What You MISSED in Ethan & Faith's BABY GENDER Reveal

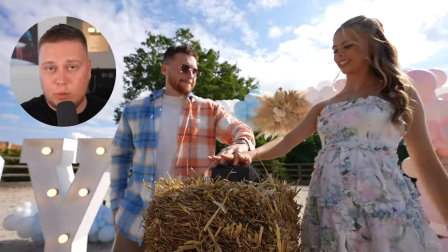Now all of the cameras filmed at 50 frames a second and that Sony camera on the wide shot in the middle was filming at 100 frames a second which essentially
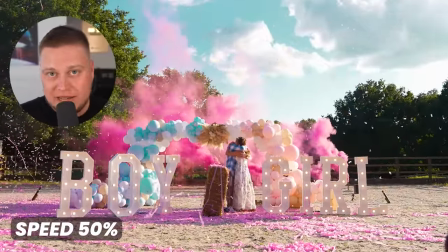means I could slow down my footage by at least half the speed which is incredible because that really lets me focus in on
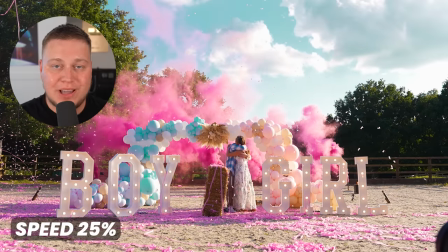some special moments that were captured on the day. I also added some whoosh and impact sounds on the button press moment so it could really add some more life into that slow-mo footage instead of just
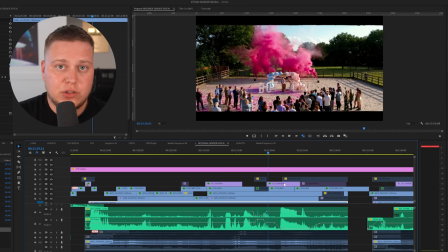having a muted sound over it also applied a pretty simple color grade you know to enhance the colors that we're seeing here's a before and
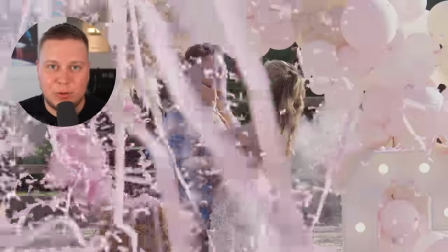after example i really like how the color of the confetti and smoke just fill up the frame so yeah it was very important for me to add some vibrance and contrast to those shots just so they pop at you now one thing that i tried to do was to make the edit emotional super emotional to the point where people will be commenting oh my god i'm crying like that is what i wanted to pull out from this video and you know what all of the ingredients were there for me I just had to piece them together the right way see the moment after Ethan finds
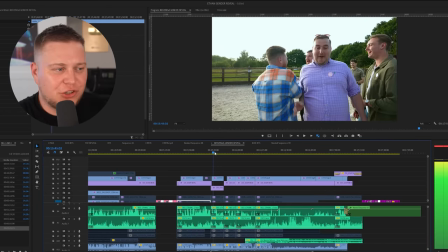out the gender of his baby he goes around hugging friends and family it was such a genuine and emotional part of the day and I wanted to
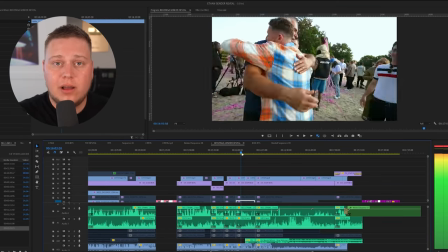showcase that and one of the ways I felt like I could do that was by not overdoing it in the edit and letting it just run but here comes the real tear jerker you know when I was editing this a little thug tear did roll down my cheek as well you see the moment between
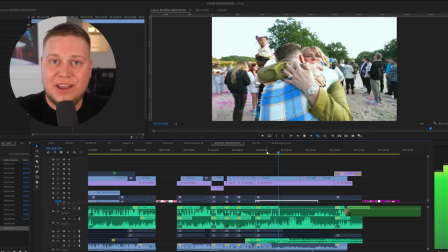Ethan and his mum that was the cutest moment ever and shout out to John on cam who was on camera for that specific moment
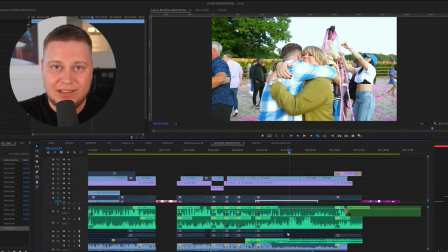he captured that interaction between Ethan and his mum beautifully to enhance this moment in the edit what I did was I turned down the audio
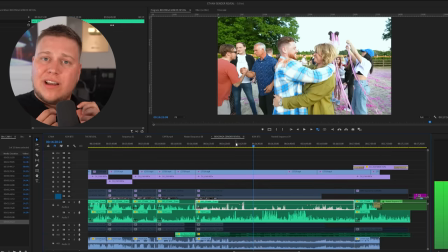of the camera microphone all the way down and then Ethan also was wearing a lapel microphone so I bumped that all the way up and then that gave
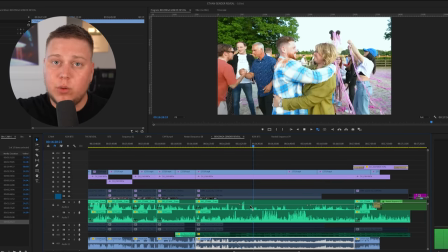us a chance to ignore all of the background sound as the viewer we're no longer distracted by that we're just focusing on this moment between
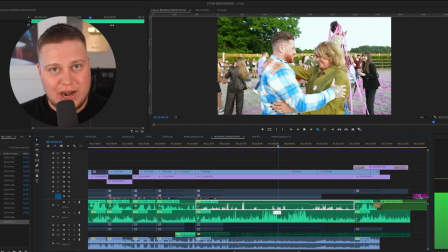Ethan and his mum and we get to hear their conversation without any background distraction which as the viewer puts all of our focus on that specific moment and
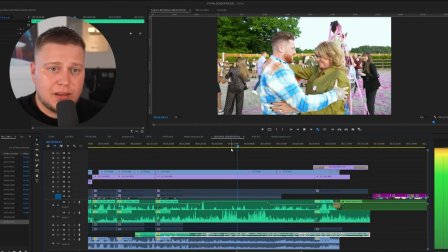pair that with some emotional piano music you're guaranteed to make people's eyes water so yeah I thought I'd make a little breakdown on
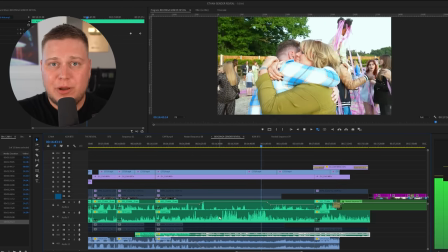this edit project because it was a special one to me and it's a very special moment for Ethan and Faith that they'll remember for the rest of their lives now
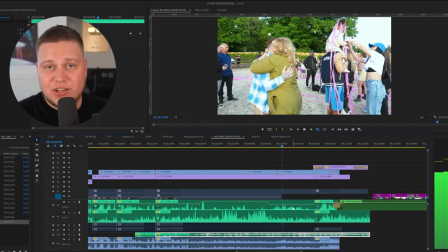they've got this video to look back on so yeah congratulations to you two if you'd like to see more stuff like this from me in the future hit that like button drop us a comment share this with your friends you know boost this video up in the algorithm and i'll see you later goodbye